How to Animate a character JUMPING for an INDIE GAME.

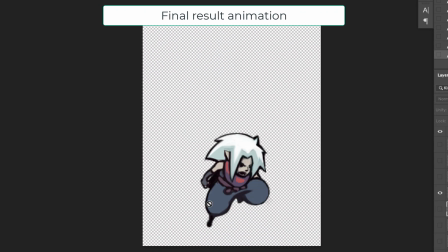Now, I am not an animator by trade necessarily, but today I am because I'm an indie game developer.
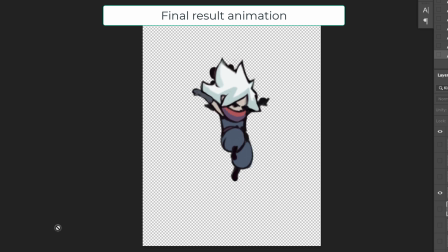And if you're an indie game developer and you don't have a huge team, well then when your game needs animation, then you're an animator.
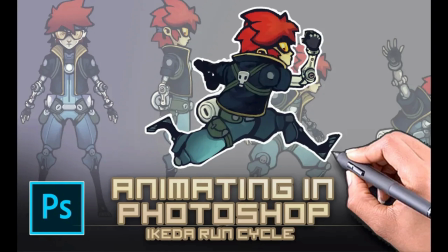Watch my previous video here if you're interested in how to set up Photoshop for frame animation. That'll walk you through the basics of that. This is going to be a little bit more about the actual form and how to get some fluid motion with your characters in Photoshop.
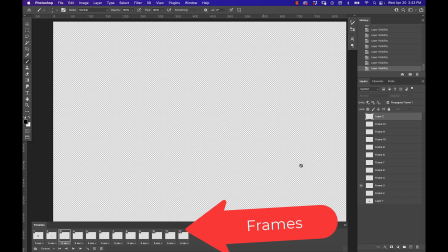Now you'll notice that I have each of these frames set up to correspond to one of the layers that I have and then all the other layers are invisible. So what we do is we go down to probably like say the first frame and I already have that sort of that key frame image of what I know it's going to look like.
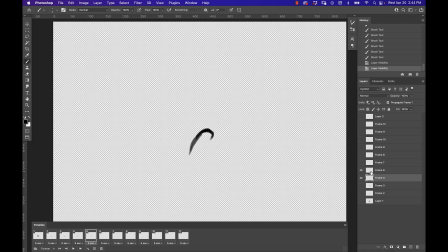But I'm going to start with just the stick figure fluid motion of one of these sets of limbs. So for instance, I would do both of the arms at the same time or in this case, I'm starting with the legs.
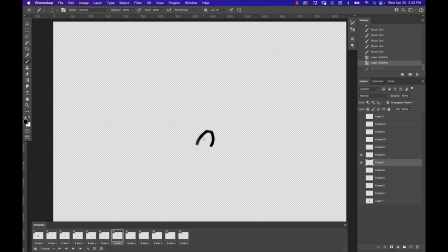And I will go to the next frame and then I sort of onion skin the stick figure over the previous frame. And then I go to the next layer up and then I set that previous layer, the one below it, to maybe like a lighter opacity.
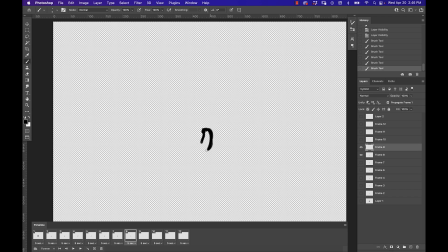Or sometimes I don't even need to do that. I just kind of because I'm just doing like the stick figure thumbnail of the motion. And when you're doing something like this, you want to move incrementally. If a line moves a great distance between frames, that means it's going to actually move very fast when it's played back But if there's very subtle difference between frames,
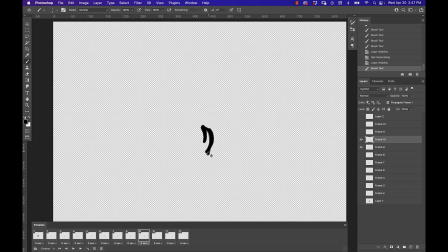it'll move very slowly And this is something that you can get a feel for by doing little flip books And when I was in high school, I used to do this a lot where I would buy the those post-it notes or The little flashcards and then I would just draw out like stick figures fighting and just by practicing these stick figures
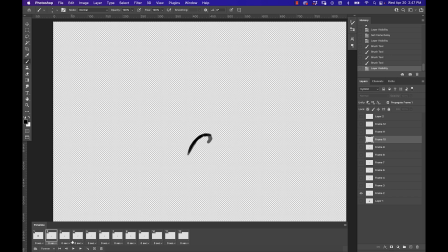Spinning their legs and turning their hips. You can see this Movement as you flip through the pages or through the the frames by switching on the visibility of each layer per frame We're simulating the experience of flipping like you would with your thumb through
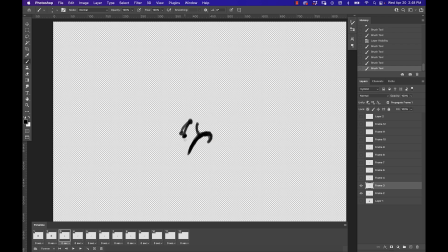a flip book And so I would do it in kind of groups like this starting out with the the legs because That's where the weight is shifting now Now this is a character who's midair and they're shifting their weight from the
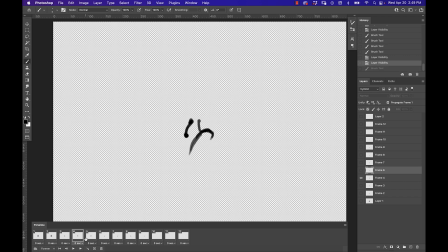back leg that slowly gets lifted up as it progresses through frames and then setting itself up to land on its, it will be its left leg, but it's the leg that we're seeing on the right as it'll land on that leg.
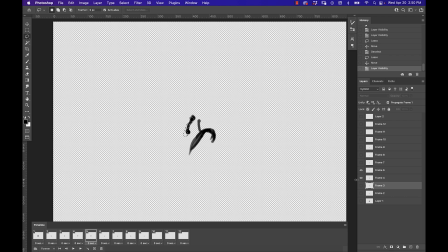And when I've got the full sequence of all 12 frames set up for that leg motion, then And I start going through and filling in where the shoulder and the torso would be. Because he's moving in an upward motion, his arms are going to drag down a little bit because he's moving up.
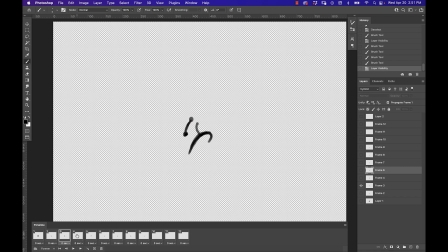In fact, his hair will pull down, his clothing will pull down a little bit because there's a little bit of lag on things like cloth. And it's the muscle that's thrusting the character up into the air. And then once it reaches the apex of the jump is when we'll raise that arm up,
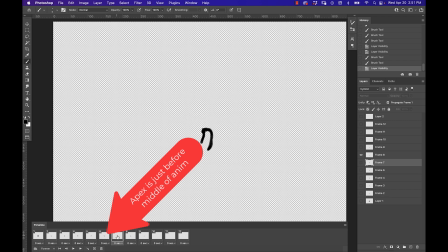because this is the point at which everything shifts from being thrust into the air fighting gravity to now it's being pulled as the body begins to fall. Now, we don't have a lot of vertical movement because with game development, your sprites are not actually moving.
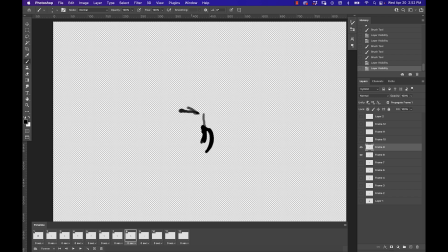They're attached to sort of think of it like a pin. They're pinned to the collision box.